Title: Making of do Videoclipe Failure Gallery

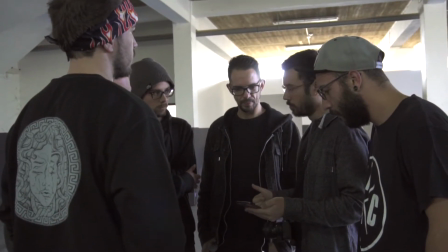(0:00) O refrão, eu gostava que vocês todos, tipo, vocês sabem que eu já vou... Faz momento.
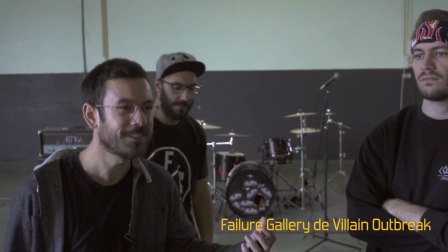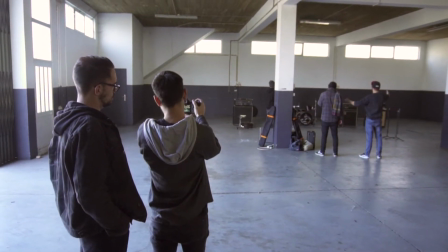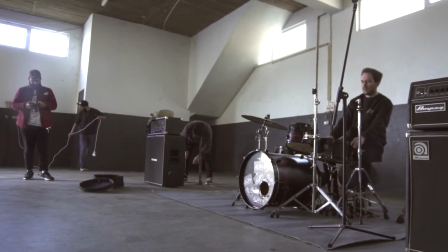(0:18)
Hoje quero partilhar contigo algumas imagens do making-of do videoclipe Failure Gallery dos Villain Outbreak,
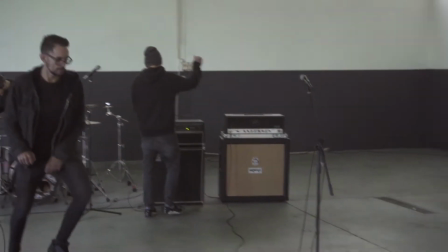(0:26)
uma banda de metalcore de LoLé. Eu tive a oportunidade de filmar este videoclipe em Favoreiro de 2020.
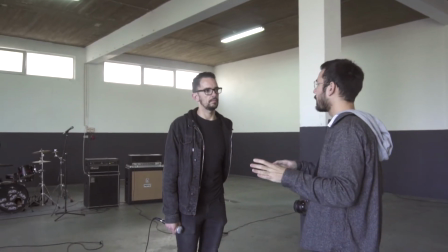(0:32)
Muito antes de começarmos a filmar tivemos de pensar onde é que iríamos filmar o videoclipe e a ideia era
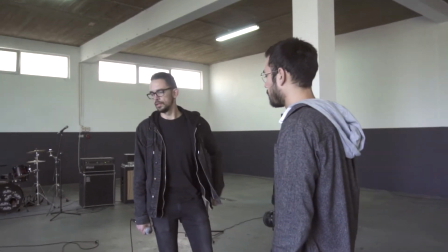(0:37)
super simples. era criar algo que mostrasse a energia que a banda tem ao vivo.
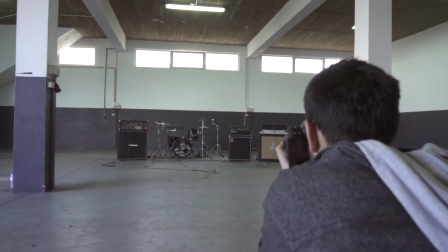(0:45)
Depois de pensarmos em vários locais que poderíamos filmar, chegamos a uma conclusão que o melhor sítio era mesmo um armazém vazio,
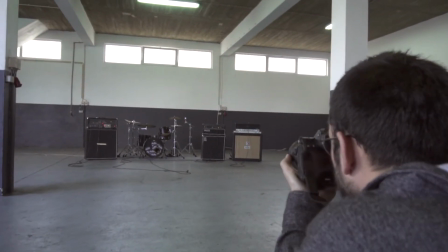(0:53)
porque como eu disse, o objetivo era mostrar a banda, a energia da banda e não o local em si.
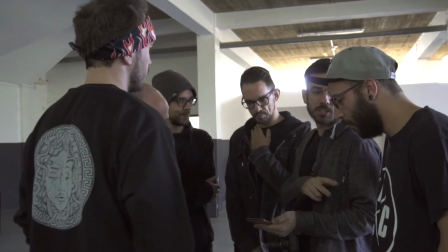(0:59)
Mal chegámos ao local, a banda montou todo o material que costumam usar nos concertos e depois tivemos uma pequena
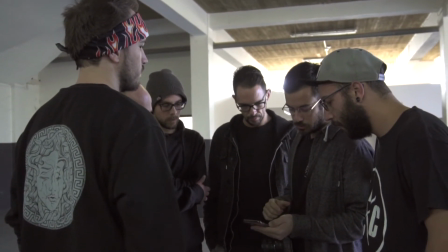(1:06)
reunião onde eu falei sobre pequenos apontamentos que queria capturar e a banda também deu o feedback deles,
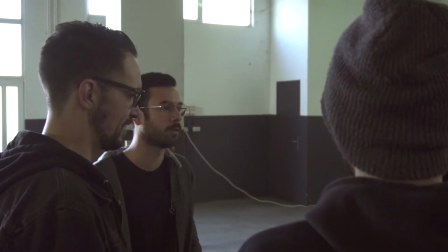(1:11)
como é óbvio, para podermos capturar tudo de uma forma fluida e eficaz.
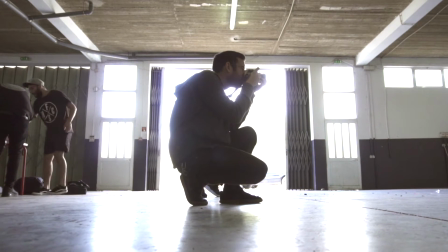(1:16)
Para filmar este videoclipe eu usei apenas uma lente, a Sigma Art 35mm f1.4 e a câmera Nikon 16.
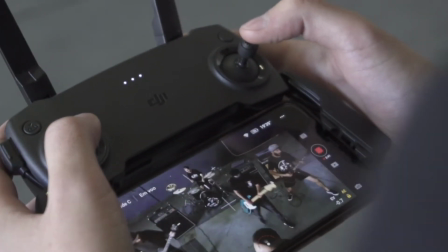(1:25)
Ainda ponderei a usar outras lentes, o que não aconteceu, e até usar o drone.
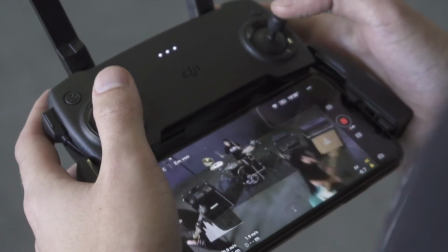(1:30)
Infelizmente tive um problema técnico com o drone e não consegui usar as filmagens no videoclipe final, espero conseguir usar no próximo videoclipe da banda.
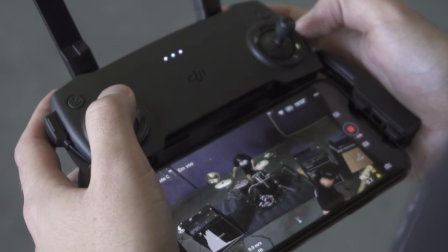(1:38)
Eu quis partilhar aqui a situação do drone porque improvistos acontecem e nós temos de adaptar-nos a isso.
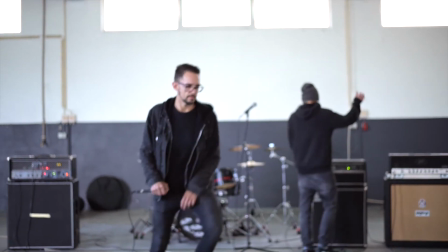(1:44) Anda lá para a frente e para trás, como se estivesses a curtir a cena. Yeah, vai ficar fixe aqui.
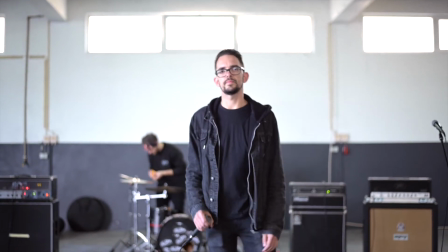(1:52) Podes andar entre os pilares à vontade, desde que não passes da linha para a frente.
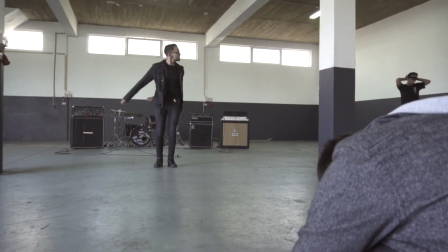(1:59) Não.
Depois do Chico, vocalista da banda, fazer a sua dança contemporânea,
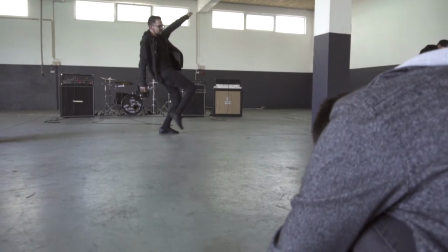(2:05)
para eu conseguir ver mais ou menos o ângulo que queria começar a filmar eu decidi que o ideal
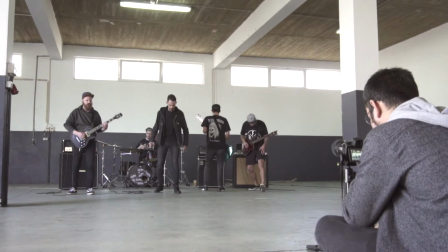(2:10)
era filmar a música toda em cada take e nós começámos a fazer dois takes iguais ou seja,
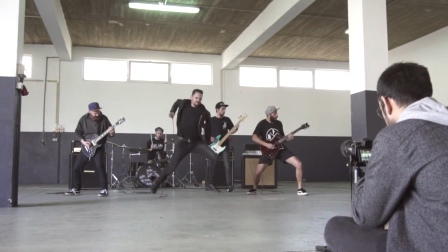(2:16)
filmámos a música do início ao fim duas vezes onde a câmera esteve num tripé para capturar a banda toda e assim na edição,
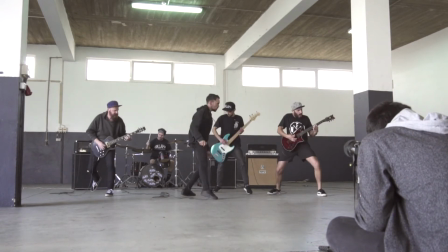(2:23)
se fosse preciso depois editar alguma coisa tinha pelo menos estas imagens como referência
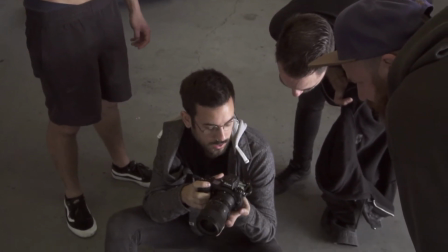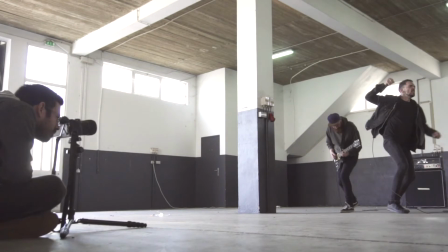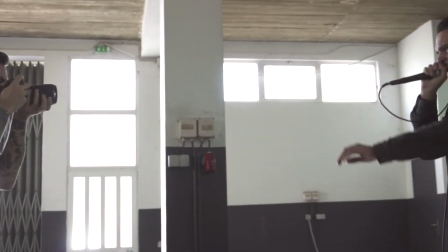(2:43)
Assim que eu consegui garantir os dois primeiros takes que queria, filmei todos os membros da banda individualmente.
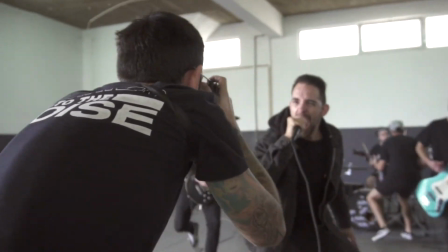(2:49)
Como eles são 5, fiz pelo menos 5 takes em que filmei cada membro do princípio ao fim da música.
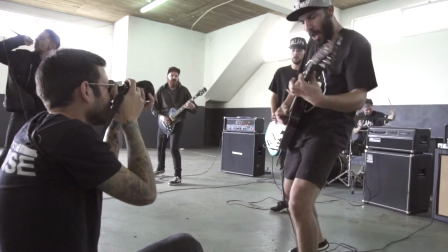(2:58)
Estas filmagens foram todas capturadas com a câmera na mão para dar mais ênfase à a energia e a emoção que a banda passa quando toca ao vivo.
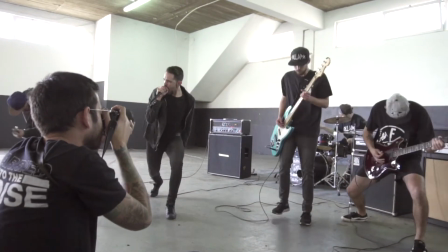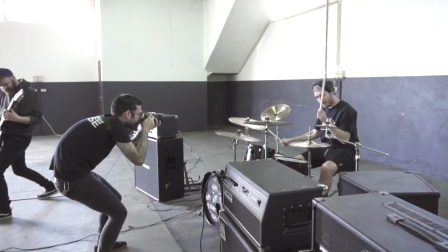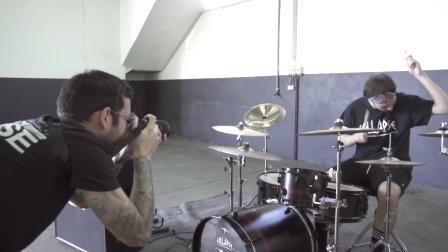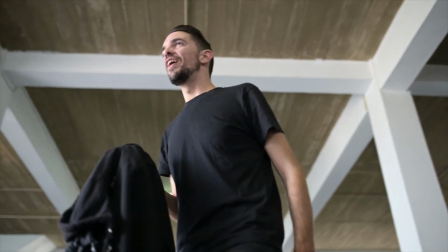(3:21) Estou. Estás suado? Sexy.
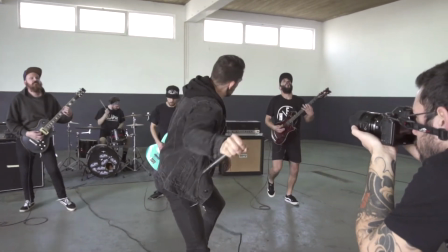(3:29)
Para terminar, quero agradecer à banda por esta oportunidade.
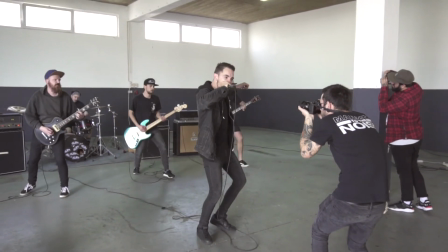(3:33)
Quero agradecer também ao Miquel Guerreiro por ter tirado fotografias durante o making-off
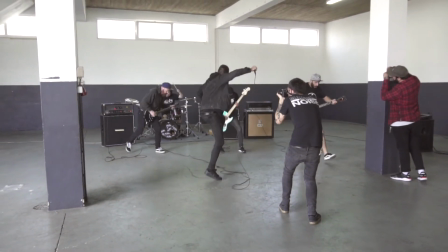(3:38)
deste videoclipe e também ao Tiago Pereira que filmou estas imagens dos bastidores.
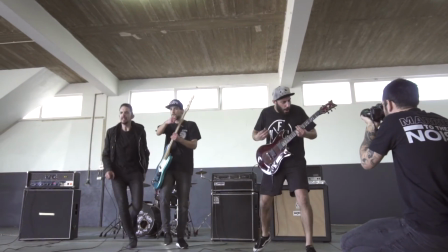(3:45)
Se tiveres interesse de ver o videoclipe, Vou deixar aqui o link na descrição deste vídeo.
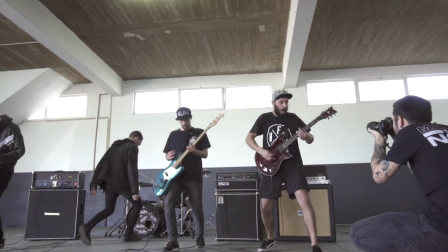(3:50)
Por hoje é tudo, não te esqueças de apoiar as bandas nacionais e até uma próxima!